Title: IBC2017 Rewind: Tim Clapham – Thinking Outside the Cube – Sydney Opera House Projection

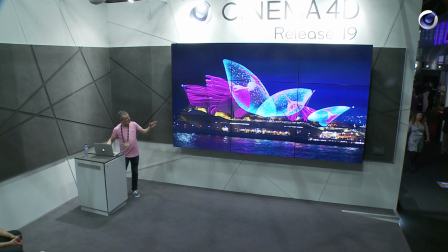484s
I got the rendering side of it, yeah. But that one was one of the really successful shots because it really felt like the Opera House was sort of transparent.
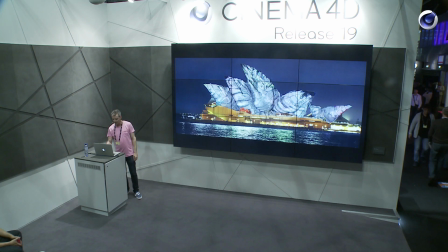492s
You could see through it. I'm going to start off with the chrysalis. We're going to talk about that.
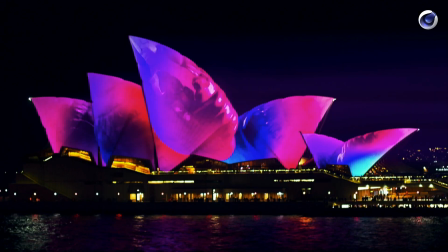497s
So there's the original sketch. This is what it looked like on the Opera House. It's a bit blown out on this photograph, but like you can't really be projecting things that are this grey and dull.
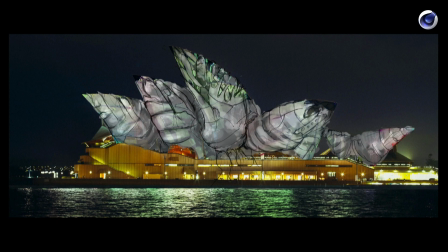508s
They need to be like really heavy-handed with the grade and push the saturation. So the first thing we're going to look at, and I'm going to jump out of here, is how we form the chrysalis.
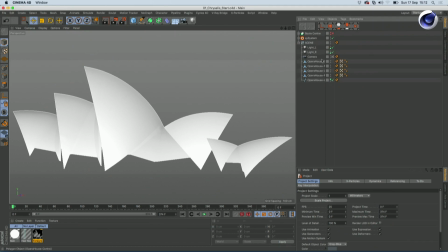520s
So this is the basic scene that we work with. You can see that we've got some geometry for the Opera House.
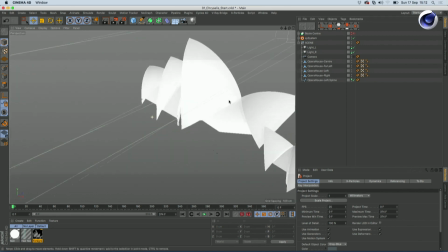527s
There you go. This is just based off a proper scale model, and it's got the hero camera position.
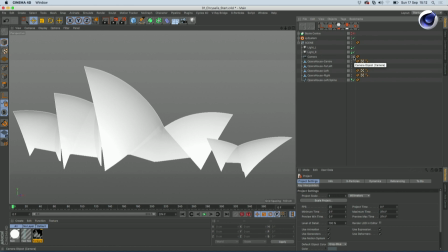535s
The nice thing with projection work is that the camera doesn't move. So you can fix it in post quite a lot if you need to. But the difficulty with this, of course, is the shape. Like, you can't have anything coming outside of this area because that's the sky.
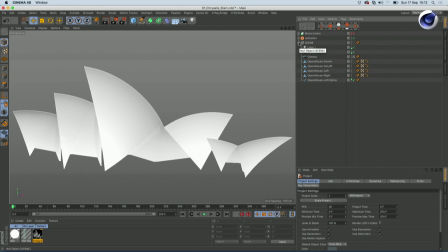550s
So you have to contain it within there. So for the forming the chrysalis, we basically started off with this chrysalis model.
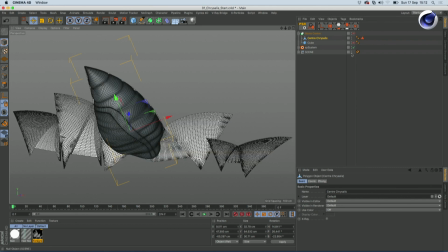561s
Let's just hide this.
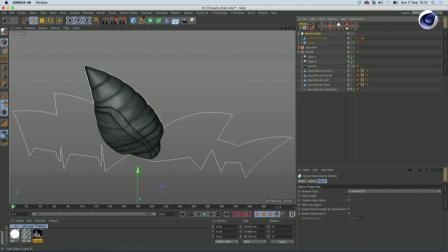566s
And if we just Boolean this out, what I wanted to do was just make the front part. So I just did a quick ball on that. Make that editable, and we can delete that inside part. So now we've got this geometry, which is essentially just going to cover the front of the shot before.
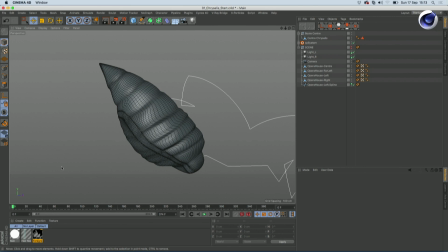582s
It's just a transition device, really. And we used X particles for this. And what I wanted to do was to kind of grow kind of fibers over it, almost like as if it was being woven across. And it's something that's just like an absolute doddle in X particles.
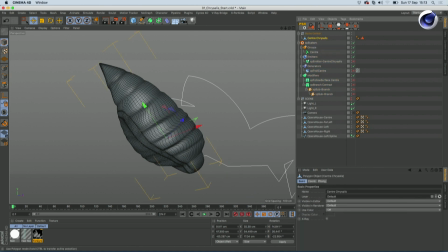596s
So what I did first of all was just came into this mesh and
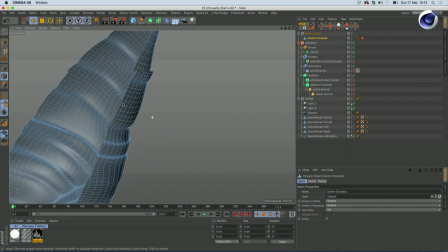604s
I wanted to grab all these edges. So I'm just going to do a loop select around here.
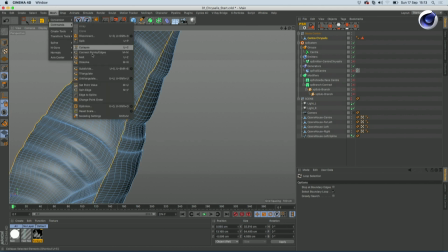609s
And then you can take this and do an edge to spline.
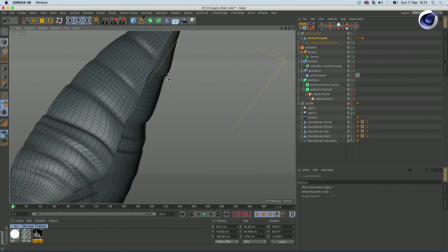614s
I'm not actually sure why I did it this way. You could probably just use the edge selection, but I did it with a spline.
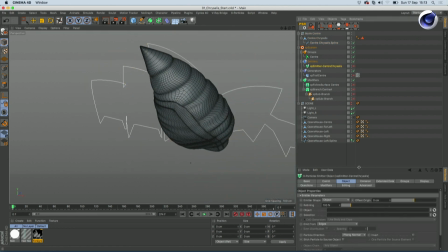621s
So I've got an emitter here, and I've sort of set these up already. Otherwise, I only fumble about. But if we get this spline and we drag this in here
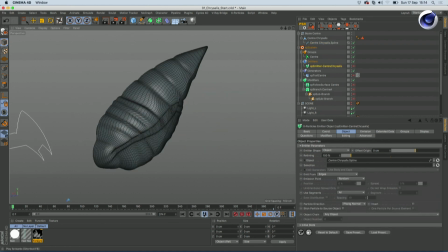631s
and press play, we should see some particles if we switch it on. And there we go. So the next thing I wanted to do was have those kind of moving over the surface.
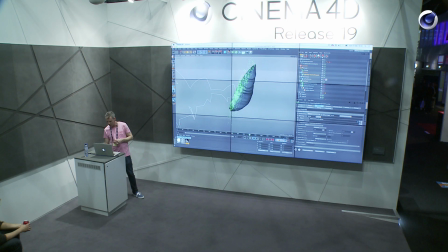642s
And lo and behold, X Particles has this thing called follow surface.
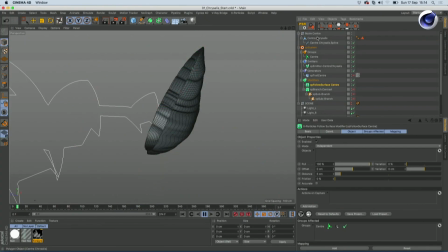646s
If we enable this, grab our geometry, drop that into the objects,
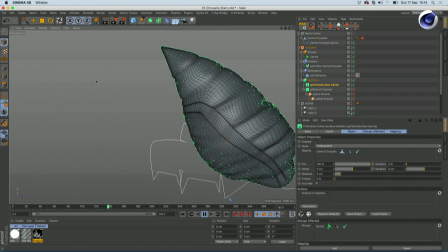652s
and now you can see we've got all these particles swarming over the surface. So to create the actual fibers, we just really need to trace those particle paths.
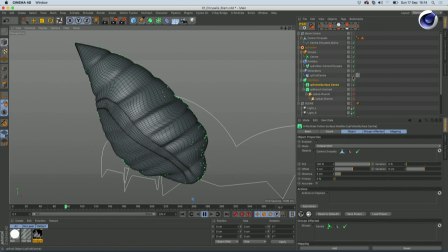664s
I've got a trail object here. If we enable that, let's just hide this. And you can see now we're starting to get these trails traveling across. So for rendering this, I mean, it's just generating splines. There's a load of ways you can render the splines.
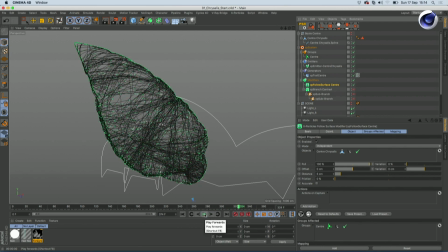684s
You could create geometry. You could use the X Particles material itself, but we chose to use hair for this.
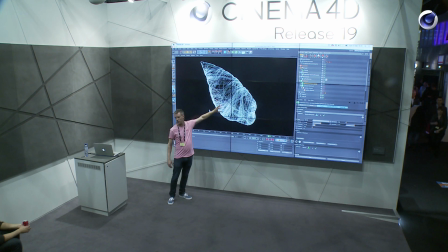692s
Starting to feel quite nice. Got a little bit of hue adjustment in the hair material. It's not feeling organic enough, really.
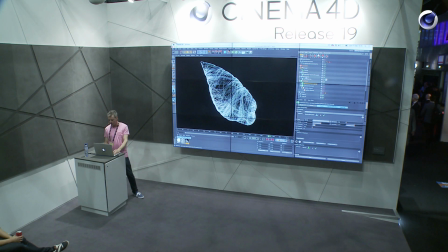699s
I wanted the surface to be a bit thicker as well. So one of the things we can do is, in the follow surface, we can give it some offset.
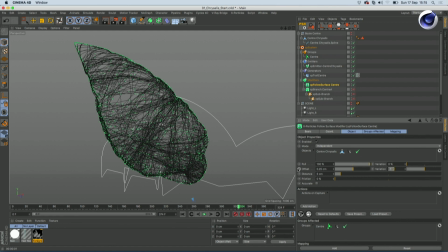708s
So if I offset this by 0.25 with 0.25 variation, it's going to push the particles away from the surface, and they're all going to be somewhere between that area.
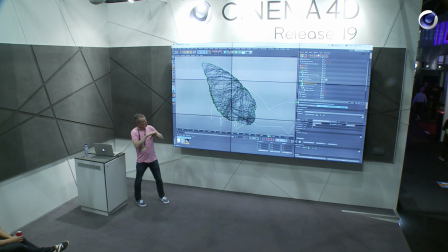717s
And it gives all the fibers a bit more of a gap. You get some soft shadows between. It just feels a little bit nicer. The other thing that I wanted to do was just have it so that instead of these regular straight lines, they sort of broke up and branched out. So for the branching, we use the branch modifier.